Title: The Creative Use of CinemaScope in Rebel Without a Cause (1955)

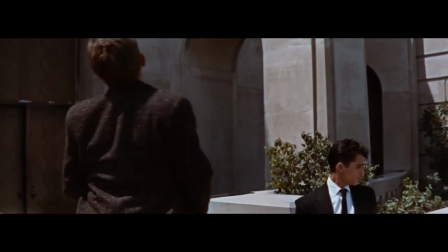Furthering this argument, this shot witnesses Jim sitting up and getting even bigger in the frame, thus clearly much larger and stronger than the gang,
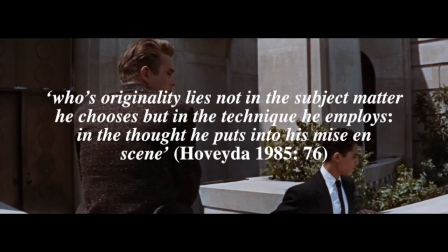being the work of a great auteur whose originality lies not in the subject matter he chooses, but in the technique he employs, in the thought he puts into his mise-en-scène.
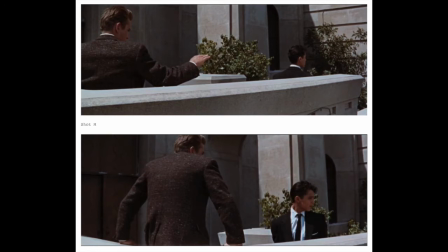This subtle difference between these two shots reveals why Rebel is considered Ray's most psychologically revealing film.
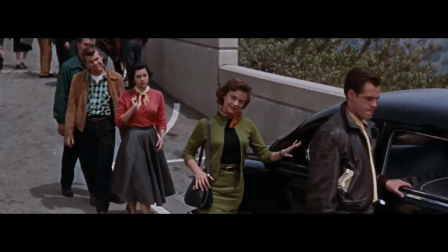Although the gang fills the width of the frame, here, none of them receive any focus except for Judy,
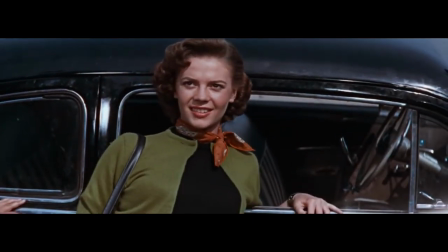who is mindlessly showing off, whereas Jim dominates his own shot, not sprawled across the full width of the frame,
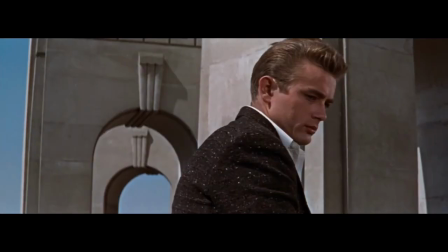as during the opening credits, but sitting large, almost centered, and most importantly, alone in the frame, thus getting all the audience's attention and true focus at the center, telling us that Jim, unlike the gang,
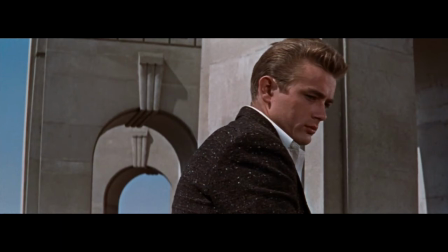is truly important. And due to being physically elevated, a sort of higher power, or God, as well, being not untrue to what some of his contemporaries and fans thought James Dean to be.
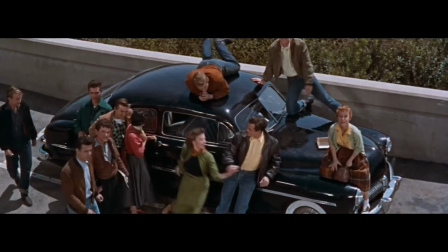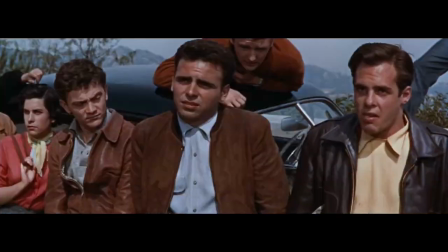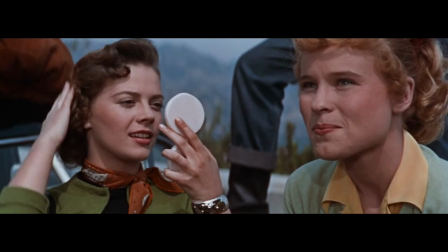Although the girls are in medium close-up in this shot, their power is not expressed as they are simply doing their makeup without any true thinking.
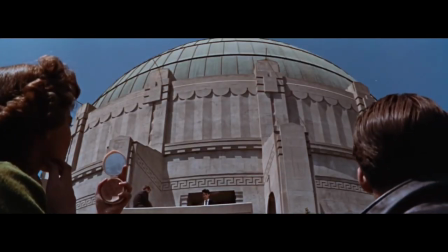This shot can be seen as a contradiction to this power argument. However, it is not the case. This shot may be interpreted as the gang having power due to being larger than Jim and Plato, but ultimately we only see the backs of their heads, and one is putting on makeup.
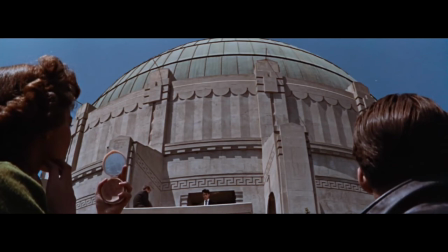But it is Jim and Plato who are in the dome of contemplation, and the distance between the two forces reflects not Jim's weakness due to size, but his intellectual difference and superiority, expressed here by the physical distance and elevation of Jim from the gang.
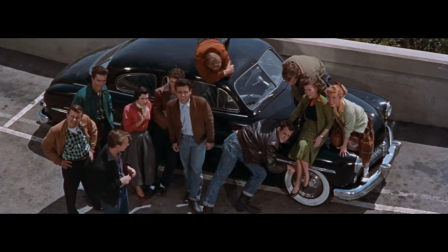A few shots after, Jim's size decreases from this shot due to the irritation of his tire being pierced.
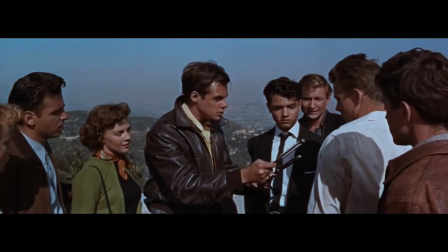But he ultimately reacquires his position of superiority by convincing Buzz that violence is not the solution to solve a conflict.
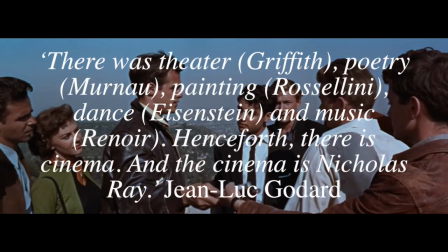Jean-Luc Godard once said, "There was theater, Griffith, poetry, Murnau, painting, Rossellini, dance, Eisenstein, and music, Renoir.
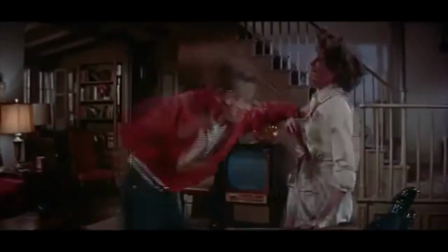Henceforth there is cinema, and the cinema is Nicholas Ray." With his creative and intellectually stimulating use of CinemaScope's widescreen format,
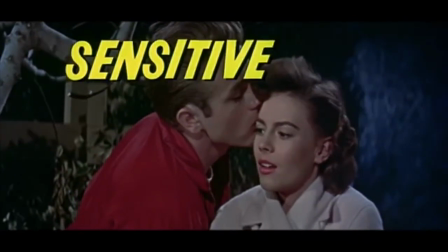by thoughtfully placing characters in specific areas and fields of the screen in order to express the themes of loneliness, connection,
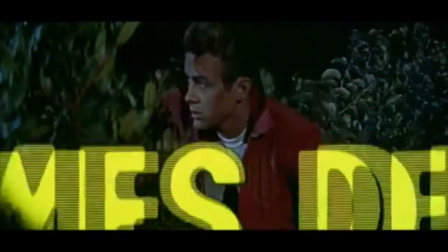intellectual level, and the power of Jim,
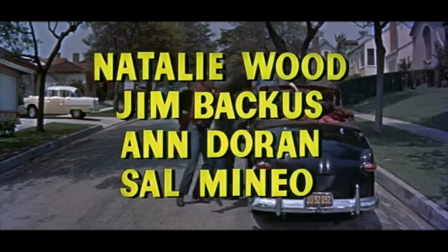Plato, and Buzz, as well as fitting in awe to overwhelm the television-bound audiences of the time,
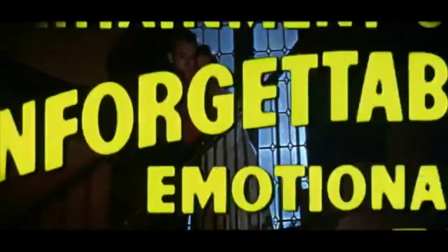all in the exiting of the planetarium sequence that we just analyzed in Rebel Without a Cause, makes Nicholas Ray indeed cinema.